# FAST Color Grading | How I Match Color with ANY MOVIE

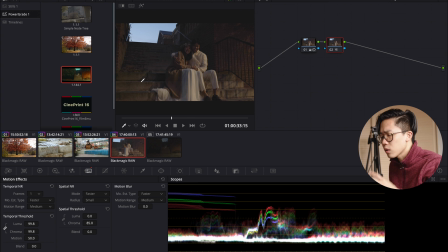Another thing is that working in low light, especially when you have very minimal light sources, that's actually when glow would do a fantastic job.
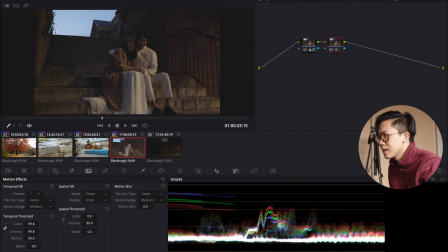Okay, so right now I'm not doing anything. I haven't even properly white balanced this yet. And if we drag this a little bit around, yeah, we didn't do anything at all. But let's just add a glow and to see how it would look.
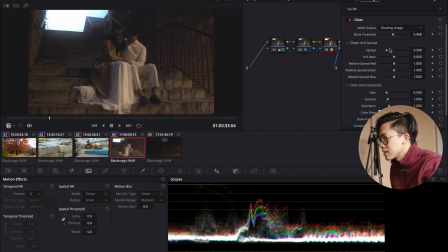One really awesome thing about this effect when you're working with low light, when you have limited light source, is that you actually have the ability to allow soften the image a lot more rather than trying to keep things really sharp,
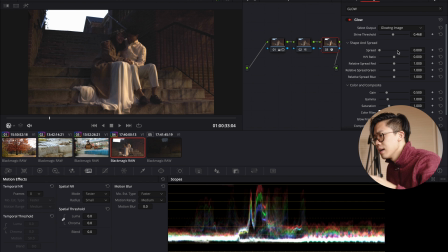and you allow the light source to be able to spread artificially a little bit more than before. And so if we crank this up a little bit, you'll realize that
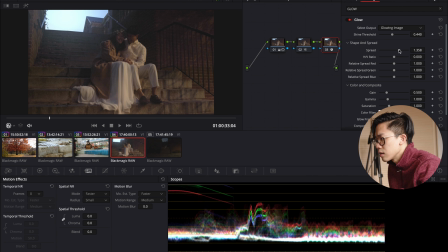we have a little bit more softness to it. Now, of course, because we haven't done any of the other kinds of balance and corrections and styling, we're not quite there yet. But let me just show you the work I've done.
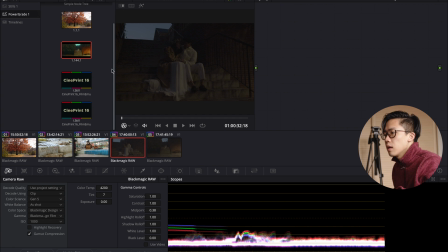For this video specifically, I wanted to emulate the 16mm film look. And so instead I found this incredible
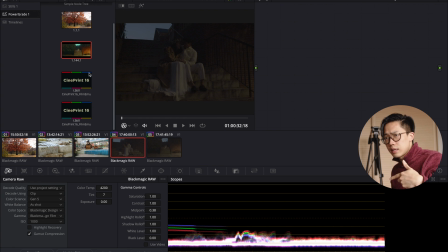power grade that I was able to purchase and download, and I'll link it down below to, if you want to purchase it, you can.
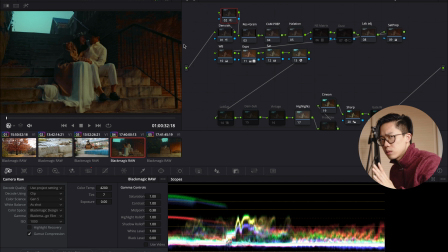For this one, again, I'm not gonna go too deep into every single node's function. There are other resources that are out there. If you're interested to know more, let me know, because I can make another video about this. But let's just look at this.
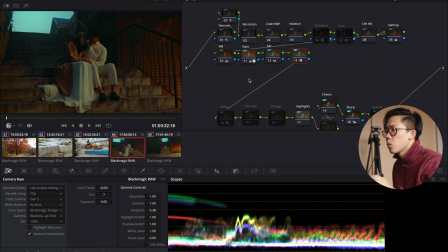Because I wanted to emulate the 16mm film look, I want there to be enough grain to it. So I have added enough grain, and you can see it if I show you compound node here. You can see my grain, and I can add more textures to it if I want to.
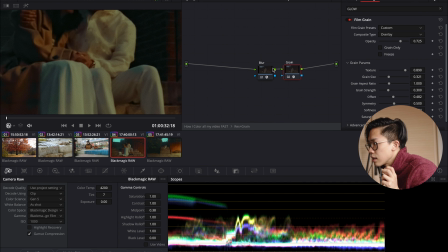I add more grain size to it, and you'll be able to see this quite clearly here. But let's just put it back to where it was before. Okay, fantastic. And this node here is the glow.
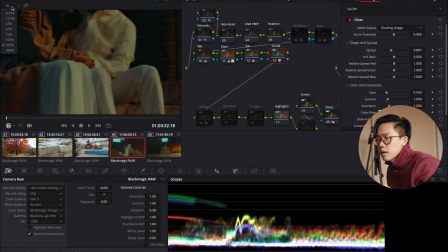And you'll be, let me just turn this on and off for you to see the difference.
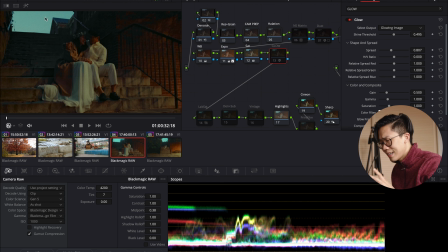The sun has already gone down, but I needed a little bit more light. And when you added that glow, you really allow that sky and the light sources to be able to pop a little bit more and give this soft, a little bit creamy look.
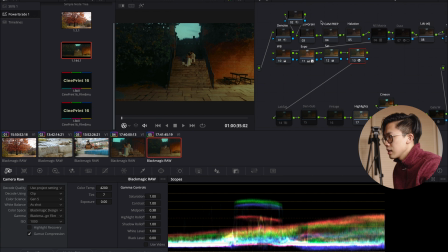And same here. Let's just put this LUT on again. If we apply this grade, you really just start to see the sky a little bit more. If we get rid of this is just completely dark.
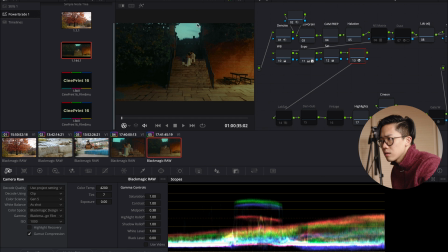It doesn't separate and give this a little bit of halo-y look to our bride and a groom. So to recap, I always recommend for you to have a vision towards your entire timeline of what you want your film to look like, rather than to just you know, have the most amount of color, let the saturations go crazy. Know what you're going for, because each styles brings up a different emotions.